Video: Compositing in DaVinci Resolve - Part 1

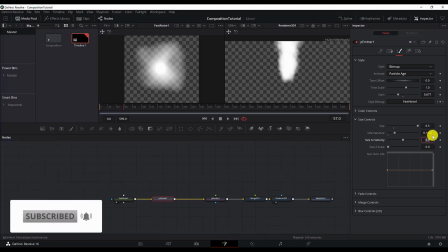524s
I'll put here 0.1102, and I will change size to velocity to
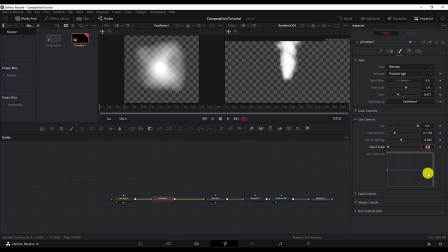534s
-0.062. Now we need to change the size over life, so they will start with a smaller size,
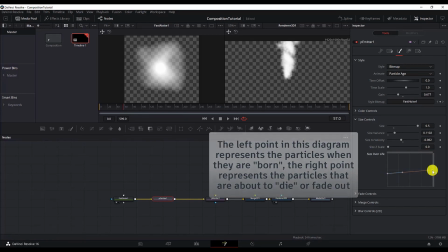540s
and then it will go bigger as they move on.
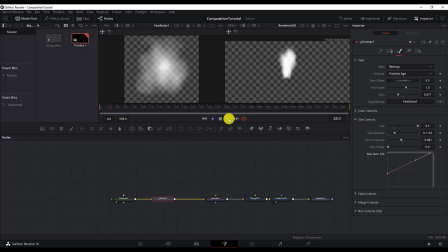544s
Now if I play this, you see that we are getting a good effect. And the fade control means that so when the particles are born, they won't just pop up, but they will fade in and fade out. So let me play this and you can see what I mean by that.
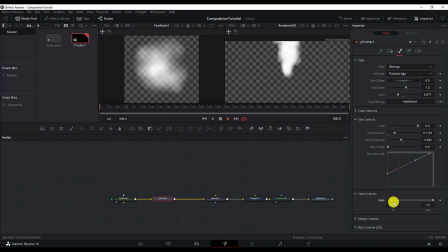564s
As you can see, now they are popping in, but when I change the fading in, we don't see them fading in anymore. Maybe put this to 0.061, or let's get a bigger number there,
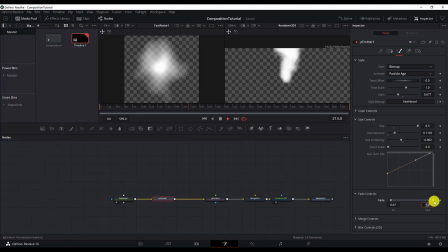583s
0.07. We also would like to change the fading out, so when the particles die, they will just not pop out immediately, but we will give it a fade out effect.
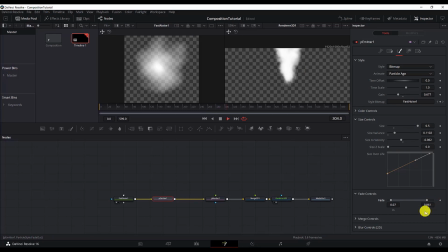596s
So like they fade out in the space. I will give this a value of 0.772. And now the most important thing, but let me first move this a little bit down so that you can see it better on the right screen.
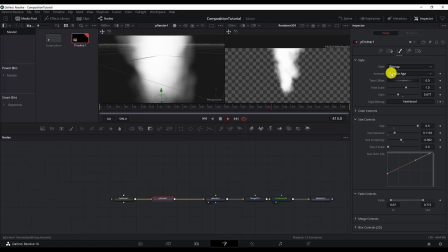616s
Now the most important thing, the next thing we want to achieve is to get a fire effect. Right now we can say that we have a smoke, but for this particular example we want fire. So we will open the color controls and go to the color over life controls and change that too.
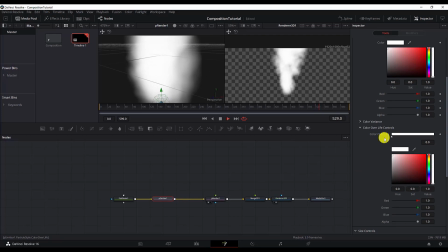633s
Now this is very important.
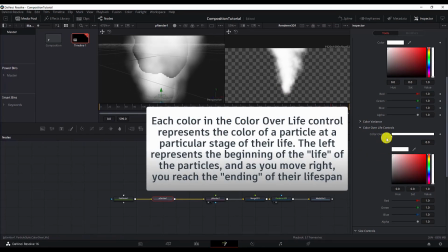635s
As you can see, everything is connected to the life of the particle, so we want to change the color of the particle as they move up.
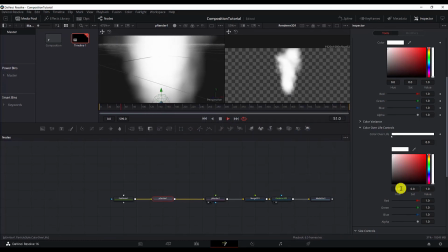643s
So we will start with the orange value. Let me make this the black one first. As you can see, as the particle go to the end of their life, they start to turn black.
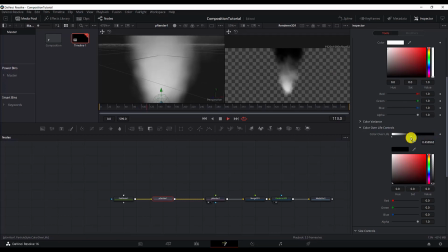656s
Now we get a black smoke. Next we will need to add maybe this is a good value, and also here would be good if
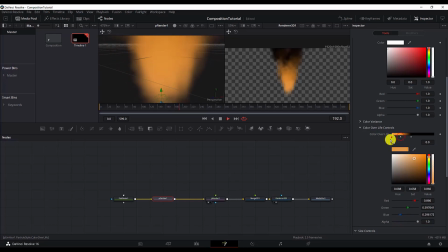674s
we get the same, actually I will get the same value as here, but I will just change the opacity or the alpha channel and watch
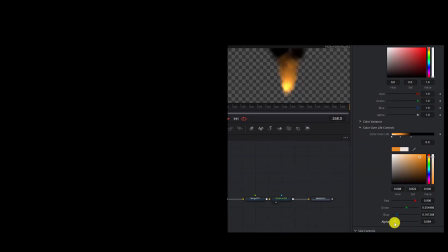688s
what happens. The fire color gets more brighter. You can either change the color
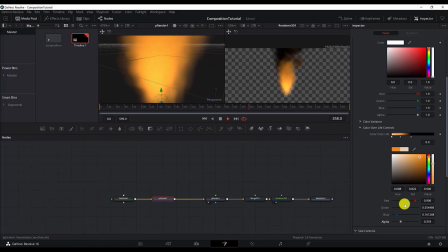698s
to be more orange, or to simulate fire, but you can achieve by lowering the alpha effect. Maybe this is even better because it will blend with the scene, but it's up to you.
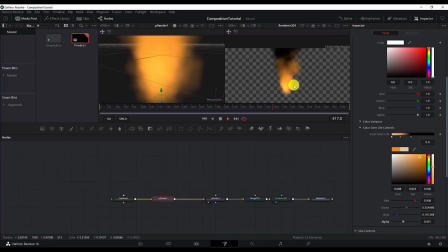713s
I'd like to keep it like this. And now the fire is ready. We just need to add a directional force. The directional force is, it will cause the particles to move slightly to one direction.
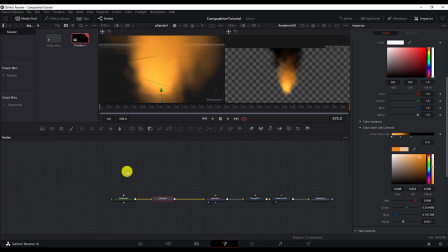727s
In this particular case, we will try to simulate the wind, a slight wind which moves the smoke to the right. So after the P emitter node, control space P, search for P directional force,
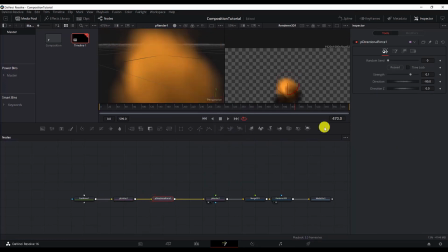743s
and the values for this directional force will be the strength -0.031, -199.5, and yeah, let me play this.
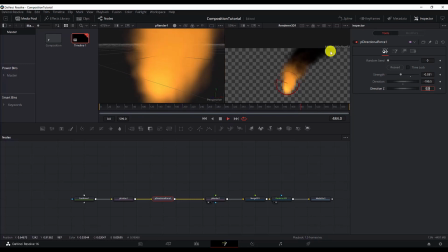756s
As you can see, now the fire, as it moves up, it starts to move on the right side. I think this give more realism to this fire effect, but it's up to you if you want to use it or not. Now we are done with this fire.